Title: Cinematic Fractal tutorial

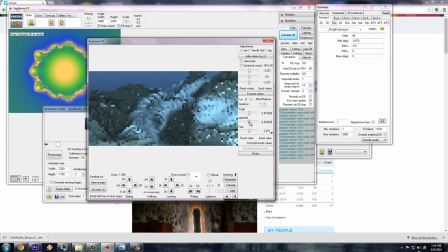So with these kind of things, you can make really funny things, funny animations. Okay, these integers, they don't really animate well. Well, this thing changes everything, the scale of the transform, apparently.
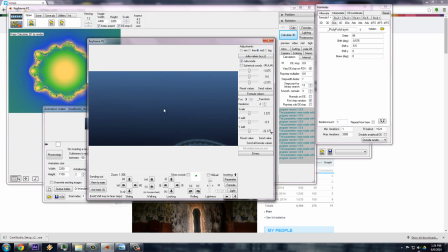I think this one started out in Julia mode, when I try to make something round once for something.
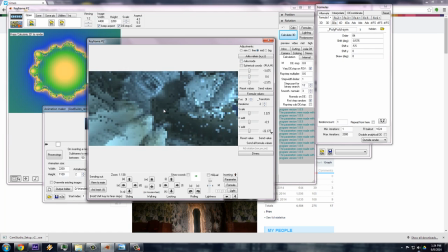And then when I switched off the Julia mode, I got these funny spirally things.
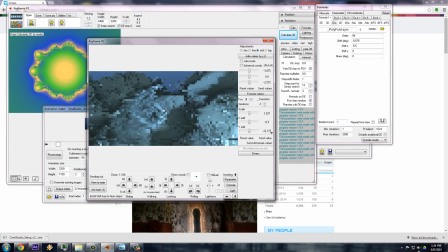What you do is you find a nice camera angle. And when this happens, maybe this, a lot of people have this, that you suddenly, everything becomes foggy when you come closer to an object. You get that.
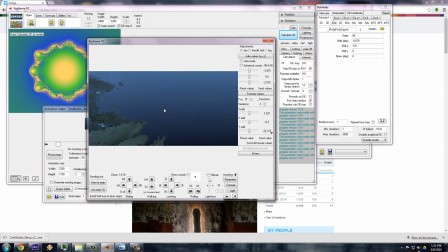You don't really want that when you want to make, you know there's something nice out there, but you can't see it.
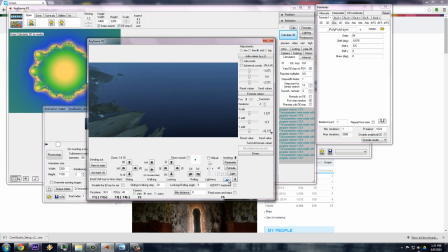So there is a area here with this button unlocks. Maybe not everybody knows about it. You have this far plane setting here and you can crank that up and then you see further. Very helpful in these kind of circumstances. And actually you want to try and keep that a little bit like it's always the same.
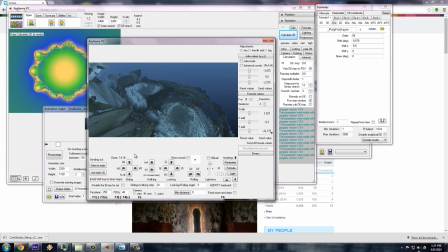So you don't suddenly, when you come closer to something, the background starts disappearing. We see that a lot in a lot of films and it's not something that I like, so I try to avoid that. Here, if I come closer to this surface, the background starts to fog out.
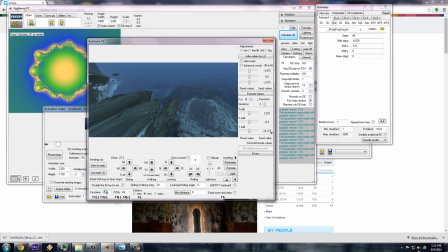So I have to, instead of, you know, I have to overcome that problem with this.
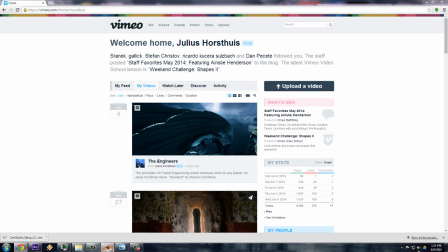So let's go view to main. And let's render out a small resolution.
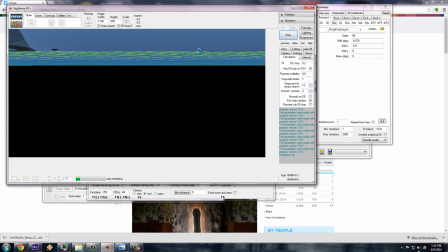Maybe no anti-aliasing here, just to see that this is the raw render of the kind of lighting and things that I used
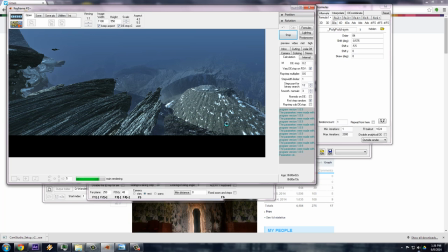for the engineer's film. Obviously the formula changed, so it looks different, but it's the same, still the same kind of thing.
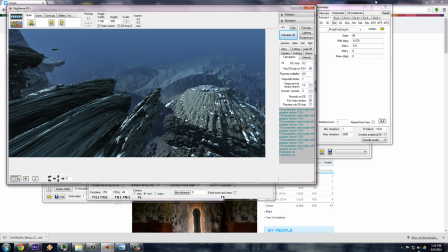That was the shadow and now the ambient occlusion. These are the things that I always use in the post process tab.
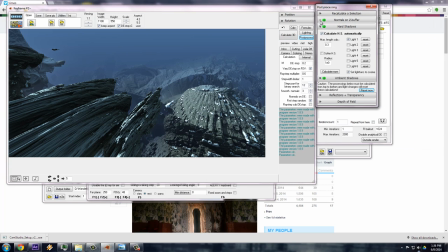You have these, I don't know exactly what normals and Z buffer does. Hard shadows, important, and ambient occlusion is also obviously very important. We know how that really changes the look from looking
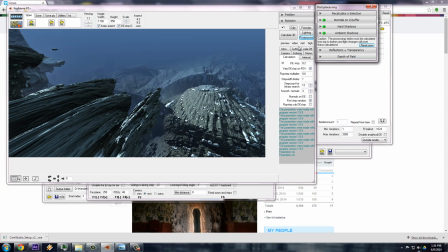flat to looking alive and very much 3D. So imagine I didn't have this lighting settings and I was starting where just in some basic way here.
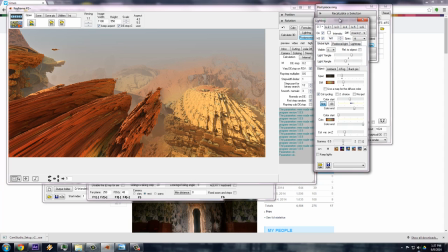first thing I try to do is get one general direction of where the light comes from. If this would be some kind of alien planet and we would be in a, on a outside, or it would be even on Earth, we would have the light coming from a particular direction,
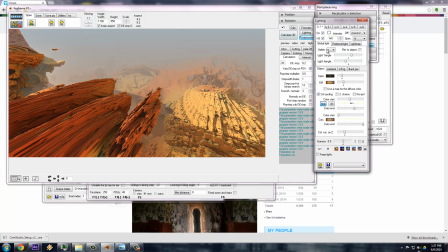usually be the sun or the moon or some other main light source. So in order to have a main light source, we have here all these light tabs, and actually two are switched on, the rest is switched off, number two and number one.
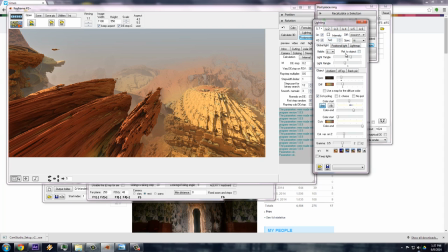Let's switch off number two, let's just focus on number one. If this would be zero, this is what it would look like.
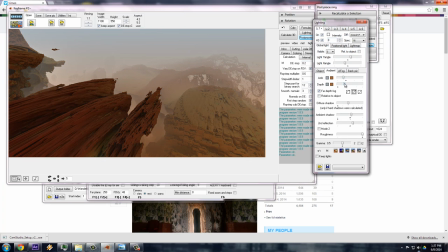So maybe even I can get the ambient light a little bit down, maybe also to get the fog a little bit down, not too much, something like this. So I can focus on my main light, which is important.
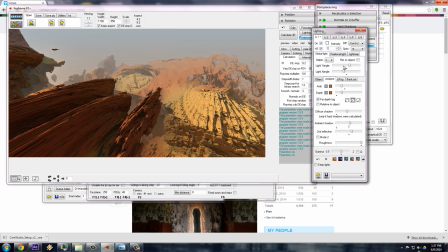So if I switch that back on and put it back on one, and I can then here change where the light comes from.
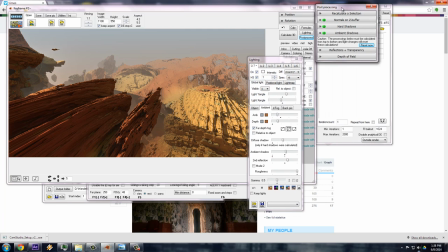But the shadow is already baked in, so I have to first get rid of the shadow, which I can do here in hard shadows. I can say reset the light one shadow,
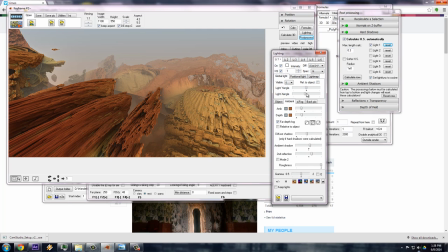and then I don't have any shadows anymore, and now I can look at where my light is coming from. So the Y angle is for up and down, all the way to the back, and then the X angle is for left and right.